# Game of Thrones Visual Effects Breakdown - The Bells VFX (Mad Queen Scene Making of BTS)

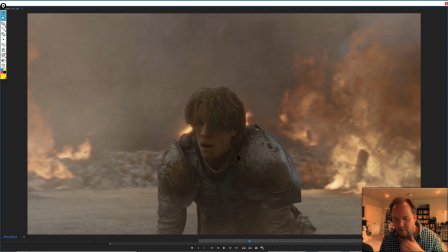48:41 I think it's kind of hilarious that I've been reading up the morning before I saw this that this guy was meant to be such a big badass,
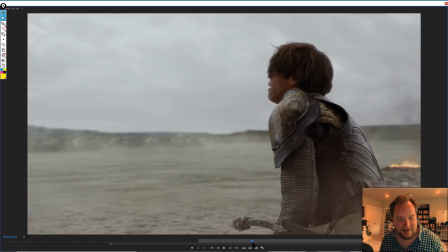48:47 and then seeing that he pretty much lasted a couple of minutes was kind of interesting.
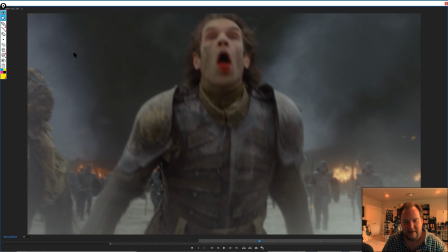48:53 So again, I talk about negative space quite a lot, but just even open areas like this,
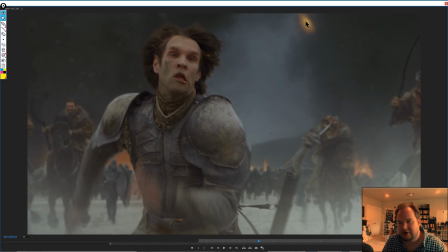49:00 just having all the ash, having the embers,
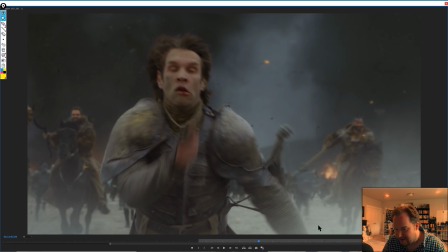49:05 having everything encapsulated in dust on the ground, smoke up in the air, all of this together, it just really makes the shot. I feel like, again, like I'm always going to talk about negative space, but it's just so critical in shots like that.
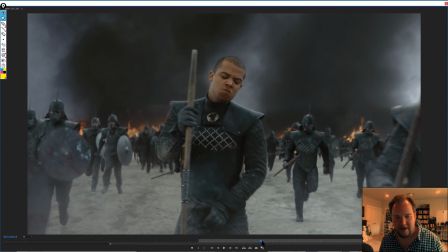49:19 It's a lot harder to get that when you're looking at shots like this that have a lot of depth. Usually, if you're doing it all, you're adding it all digitally. It's a lot harder without heavy amounts of match move to put people into the environments correctly.
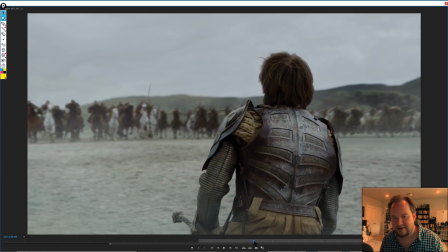49:35 So shots like this are not going to look as dense as a shot like that might.
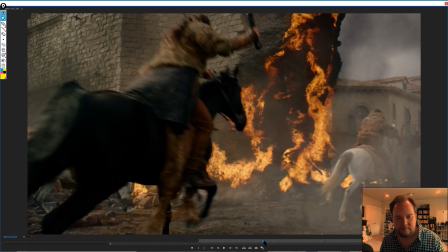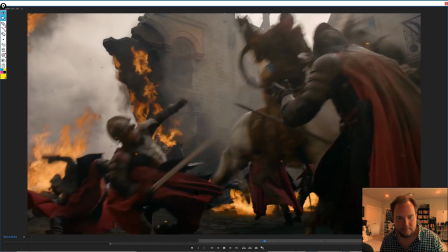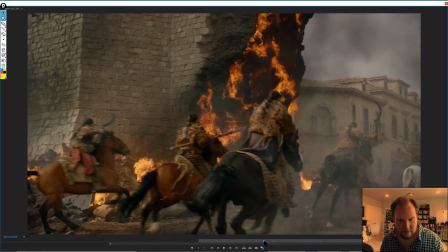49:50 So yeah, it's all practical. Although I feel like those embers being added in digital, I could be wrong.
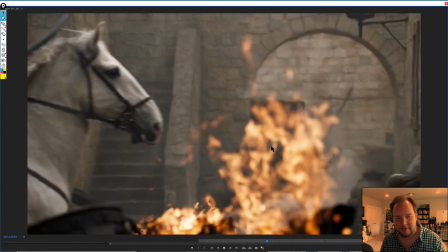49:57 But yeah, there's a lot of blood. Yeah, I mean, these shots, there's just so many.
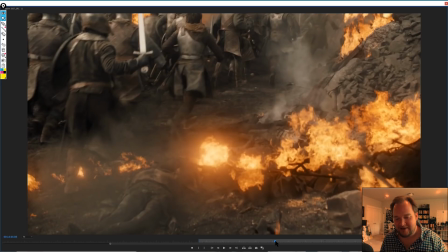50:04 So I'm just going to kind of focus on some of the hero ones here, but it's kind of interesting just to kind of see the amount of work going into some of these things,
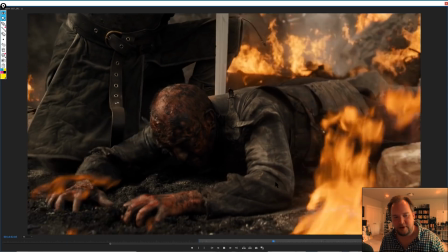50:11 and just because they're such quick cuts, you just don't appreciate everything that's going on a lot of the time.
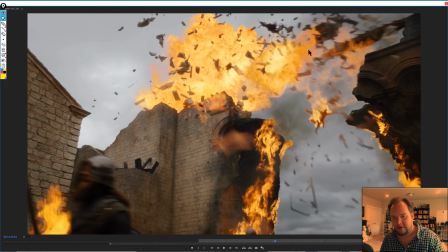50:18 I still think that there is still a lot of like stock assets and second unit elements that were shot that are comped in.
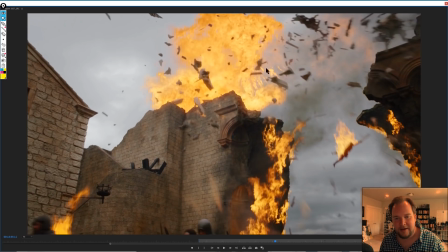50:30 So I did spot like a lot of comp work like this that I'm pretty sure is not simulated at all.
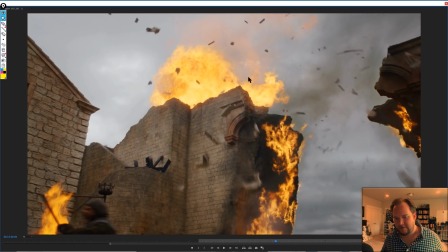50:37 That's just added in to, again, just fill out the shots and add a lot more chaos to them.
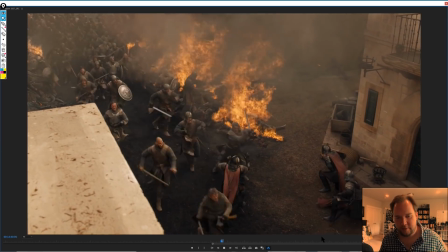50:43 So I think while talking about Infinity War, I had one or two people mention like, you're repeating yourself a lot, and not that I'm repeating myself,
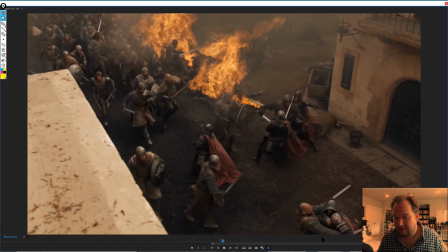50:51 it's more the fact that, you know, every shot they're going to be using the same tricks a lot of the time. So I just figured I'd talk
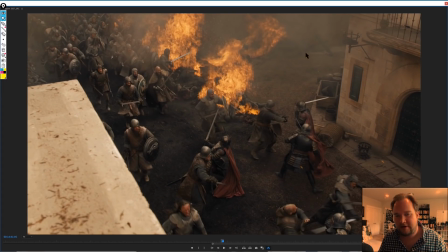50:58 about this again because one thing I loop back to is the negative space. In other words, adding volume, because this is something that really makes a shot. A lot of times just cleanliness, really, like if I were to cover up the top half of this, having it so clean down here just doesn't feel as real.
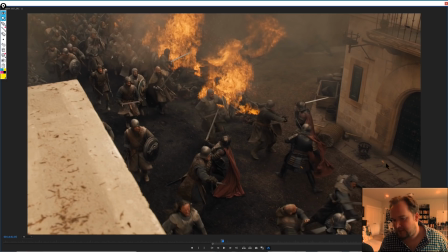51:16 Having the embers like this floating through, that CG, the fire, having the smaller embers back here, having the smoke, all this stuff, this is what really helps make a shot.
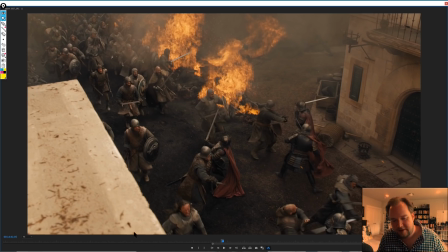51:28 Having the perspective, again, just foreground always works with good framing, but you know, that's not going to help with realism, but again, this is good framing. But in general, this is the sort of thing that just really makes a shot more believable, makes it more rich, have a lot more depth to it.
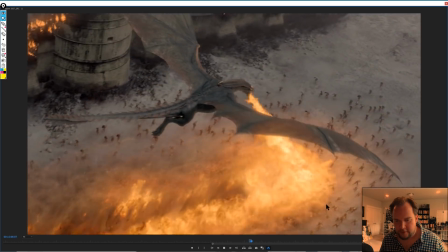51:47 So again, just shots like this are beautiful. You know, a lot of crowds, a lot of chaos.
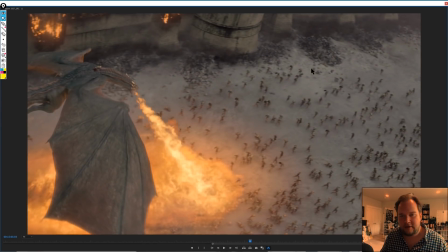51:53 I would imagine a lot of this is matte painted, just to add a lot of detail, scale, you know, smoke, fire, all these different things. 3D creature, 3D characters, 3D fire. Really well executed.
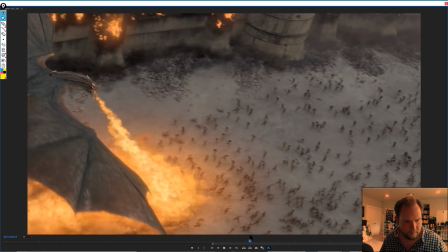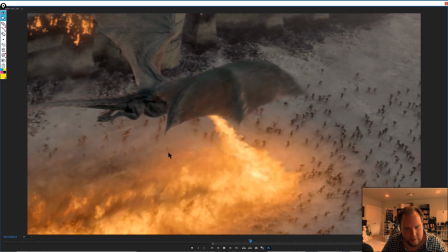52:15 And I feel like you can see a lot of the dirt gets kind of ripped up as well, which is, again, it's just all these different layers of scale just really kind of make the shot.
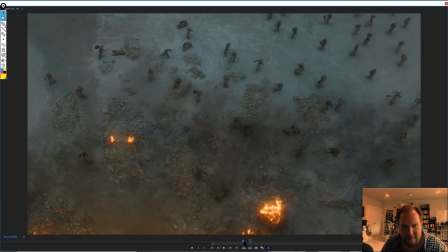52:23 And again, something like this, just having characters running away,
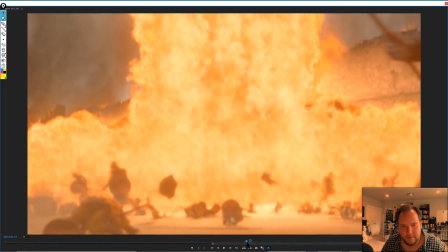52:29 digital fire sim, I'm assuming fume, really cool.
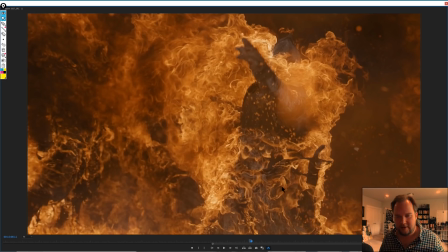52:36 And so shots like this, you know, I would imagine are all practical.
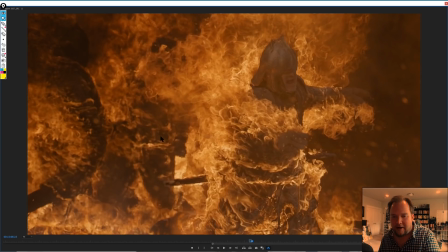52:41 You might augment, like add in additional fire elements, but I mean, this is the problem with,
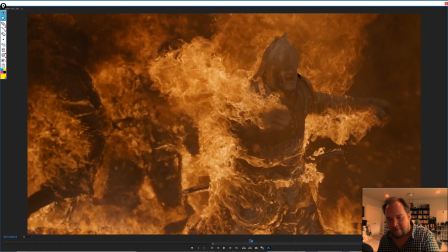52:49 you know, having HD, having 4K screens and being able to go frame by frame these days.
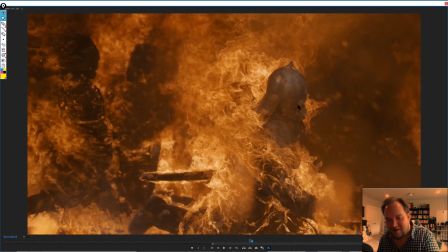52:55 You can always see all the gelatin on these guys just to protect them from burning alive.
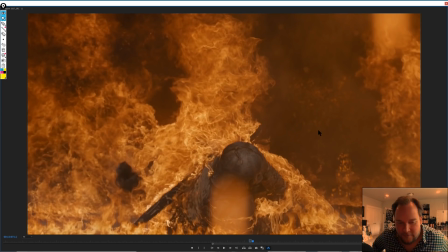53:02 But you know, I always find like the real fire, especially underexposed, just really works well because you get to really see the richness, the contrast, the detail that goes into it. A lot of this stuff just comes secondary to it. It's just all the embers and everything in the air.
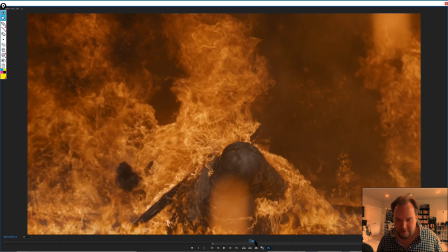53:19 Yeah, so I mean, I just love this sort of stuff. It's really well put together.
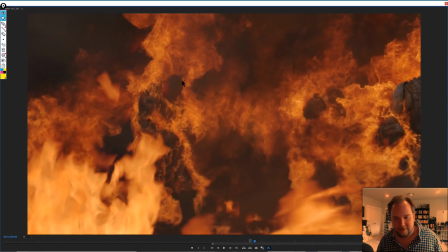53:23 And I feel like this is just one of those things that you're going to get guys with, I think he's got a protective mask on, I'm assuming.
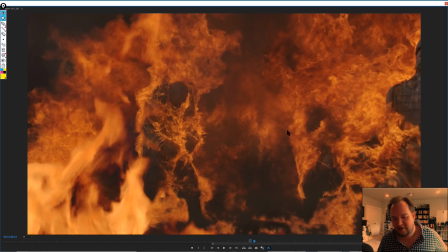53:31 I hope he does. But yeah, I'd imagine there's just like a lot of this where it's just like a day of shooting people on fire and
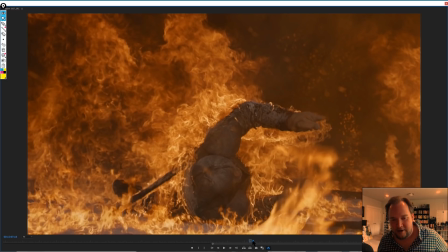53:39 just kind of seeing what you can take from that and then put in the shot just to add that element of chaos.
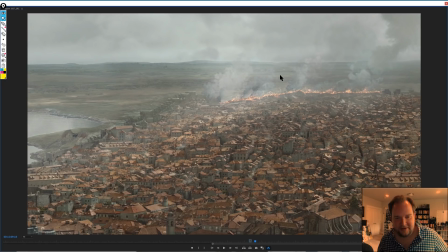53:46 And again, just shot progression, seeing Dragon is over here now, Destruction is over here, and then bit by bit it evolves into the entire city being destroyed.
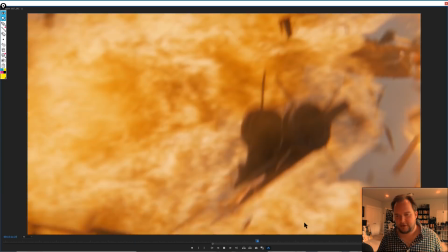53:59 But I think one of the things that really makes this episode so effective, and sorry, there's a bit of stuttering playing this back,
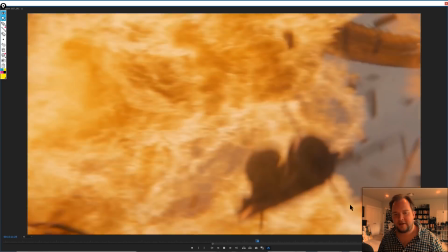54:06 but I think it's just purely the fact that there is just so many shots like this of destruction.
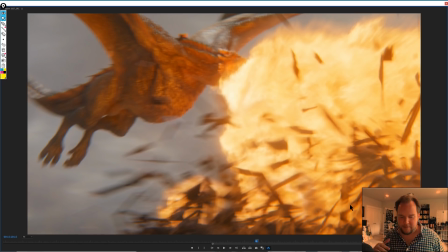54:12 Usually, just like with everything else, there's the wide shots, the fly over the dragon's shoulder shots with the digital environments. There's different ones of those to kind of give context to what's going on.
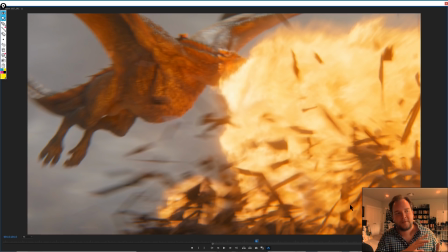54:25 And like I said, there's these really smart transitions where it ties destruction into the new area they're segueing to, or they use transitions where an environment blacks out from dust and destruction falling on the camera to reemerge in a different place.
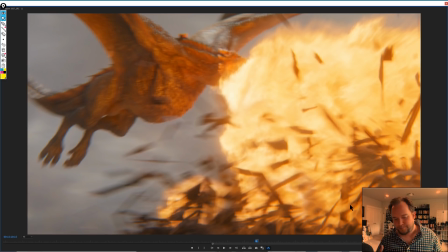54:41 Like there's a lot of that going on, but usually there's only 5 or so shots of each type of thing, because that's all you need to get the point across. You have crowds when you need to tell a majority, like what's happening in the area of a city.
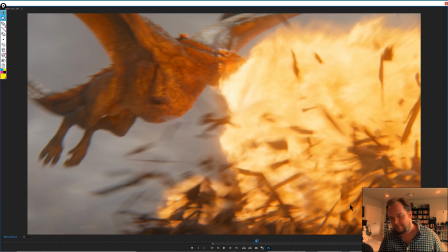54:57 You're going to have a few cutaways that are close up, but then the large scale shots that's going to show that context. So in general, all of this, like there's like 5 shots or whatever of each to kind of give that sense of what's going on at every single point.
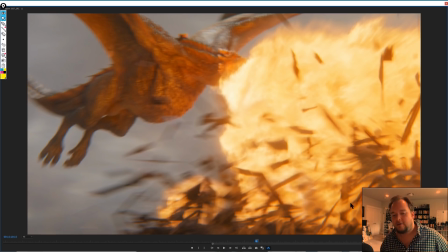55:16 With the destruction here, all you need is 5, 6, 7, 8 shots to tell the story, just like with everything else. That, okay, she's going around blowing everything up. That's all you really need, but that's where they've gone overboard and just done destruction.
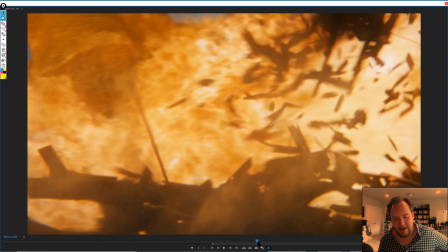55:35 And I think that's why everyone has loved this episode so much,
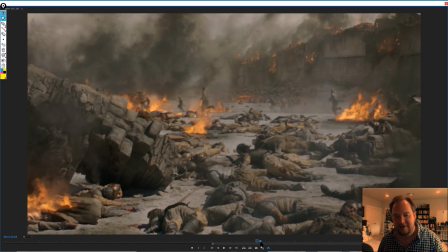55:38 is because the sheer volume of things being destroyed at every given turn is just crazy.
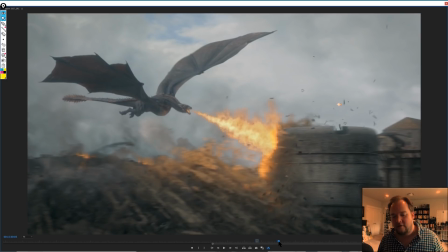55:45 So the overkill really makes the shot.
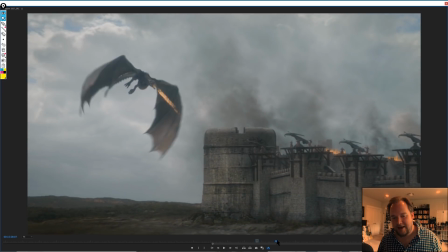55:48 Rather than it being that couple of shots, instead it is just the heavy amount of destruction, pyro, everything
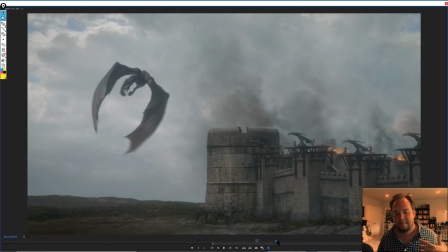55:57 that probably isn't necessary, but by having just 10, 15 times more than you need, it just makes it even cooler, even more effective. It really just brings it into telling the story of this place as being leveled bit by bit.
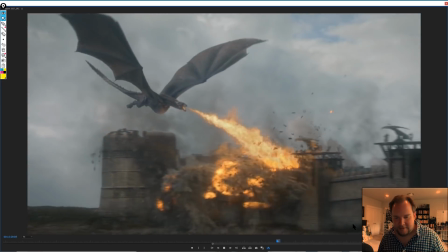56:19 So again, stuff like this just looks beautiful.
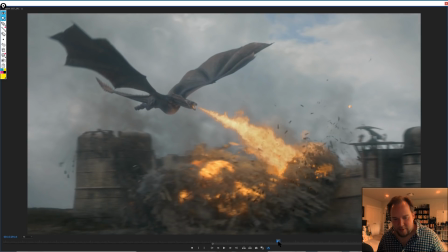56:23 Me personally, when I look at shots like this, I'm always really critical about trying to get away from everything like fingers. In other words, like consistent debris just spilling everywhere.
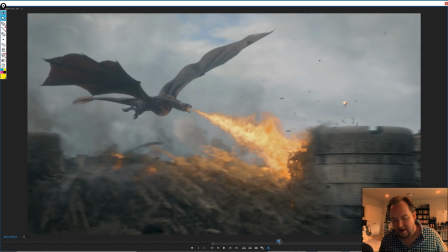56:32 I think that this shot looks beautiful, so I'm not picking on it, but I am really critical of seeing like lots of really consistent debris just spilling out forever, because you got like lots of this stuff just everywhere.